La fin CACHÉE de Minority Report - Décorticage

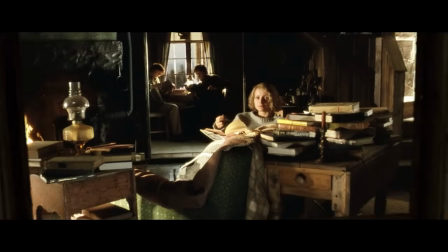[24:45]
Eh bien, la caméra passe à travers un écran, un cadre dans le cadre,
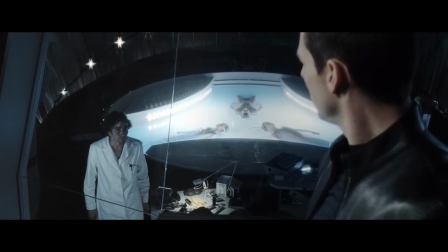[24:49]
exactement comme celui à travers lequel on regarde les précogs depuis le poste d'observation dans les locaux du pré-crime.
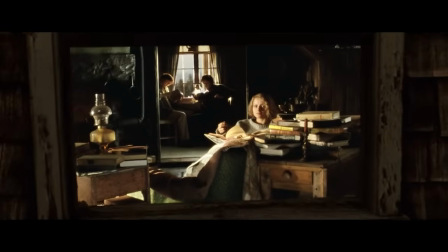[24:54]
Un écran qui ouvre et qui ferme cette séquence, qui redouble l'idée d'une image projetée,
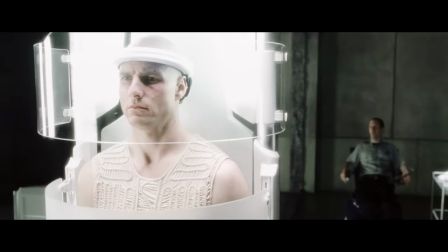[24:59]
exactement comme Anderton, qui dans son silo se retrouve lui aussi devant un écran en verre qui lui projette des images.
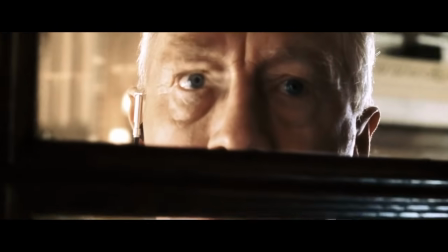[25:06]
Avec la marque, il lui aussi montré regardant les images de son meurtre à travers un écran, ce qui devrait être normalement sa punition.
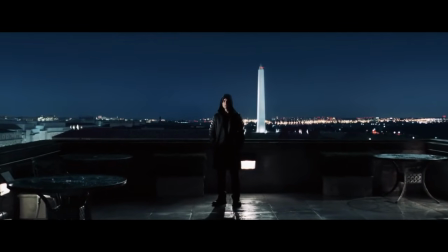[25:12]
Et justement, vous remarquerez que pendant toute cette fin, Anderton est montré debout et immobile.
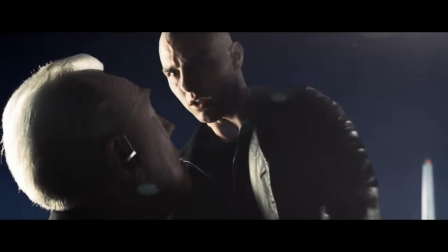[25:17]
Que ce soit sur l'esplanade quand il discute avec Lamar, où il va même pas se baisser quand Lamar tombe mort à ses pieds, ou à la fin avec sa femme, il bouge pas d'un poil.
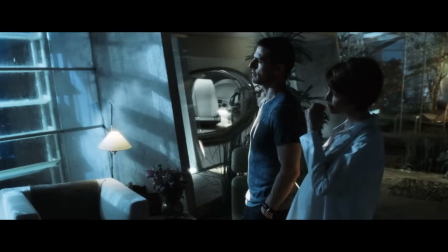[25:26]
Il est debout et immobile, les bras le long du corps, dans la même position dans laquelle il est dans son silo.
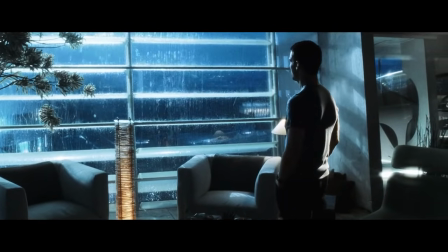[25:31]
Il est chez lui face à une baie vitrée, encore un écran, avec des petits flashs de lumière qui ont rien à faire là et qui éclairent la scène.
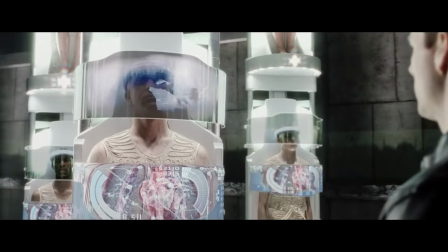[25:38]
Les mêmes lumières que projettent sur le visage des prisonniers les images qui passent sur les écrans de verre qui sont devant leurs yeux. Voilà la fin de Minority Report. Pas du tout le happy end à l'eau de rose que tout le monde y a vu. Comme les happy ends de A.I. et La Guerre des Mondes sont pas du tout des happy ends si on gratte la surface de l'image comme nous demande de faire le film tout du long. Parce que ces trois films ont les fins les plus noires et déprimantes de tout le cinéma de Spielberg. Et je vais vous laisser sur cette réflexion. Revoyez le film et posez-vous vraiment la question. Est-ce que finalement il y a un rapport minoritaire dans Minority Report ?
Where's my minority report ? Do I even have one ?
Bah, spoiler, la réponse est non. Même le titre vous ment.
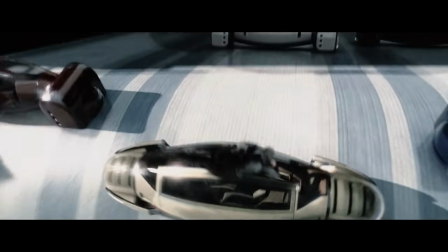[26:19]
C'est le fond qui épouse la forme sur toute la ligne. Et alors que c'est un des films les plus complexes de Spielberg, il se présente au premier abord sous les airs d'un grand blockbuster d'été.
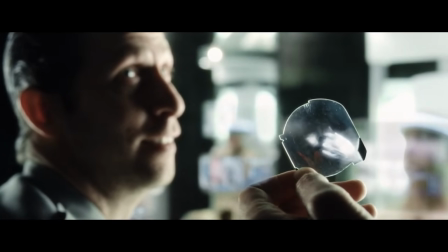[26:27]
Et ça, c'est exactement comme la vision de la mort d'Anne Lively, qui au départ semble être simple et évidente,
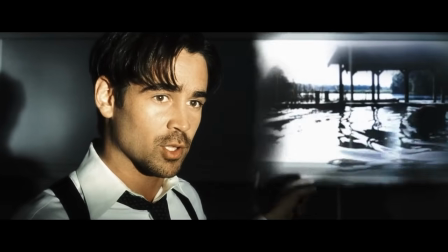[26:33]
mais qui, au fur et à mesure qu'on la revoit, montre qu'elle cache aussi une histoire beaucoup, beaucoup plus complexe. Et bien voilà, cette fois c'est vraiment fini. Bon, je vous encourage vraiment à acheter mon livre, parce que vous y trouverez énormément de trucs en plus. Là, on a exploré qu'une dizaine de pages sur les 50 du chapitre consacré à Minority Report. Et en plus, si vous aimez ce que je fais, c'est un peu votre seul moyen d'encourager la chaîne à continuer, vu que j'ai volontairement pas de Tipeee ou de Patreon. En tout cas, c'est un super cadeau de Noël à faire à la famille et aux amis. Allez, merci à vous. À ciao, bisous.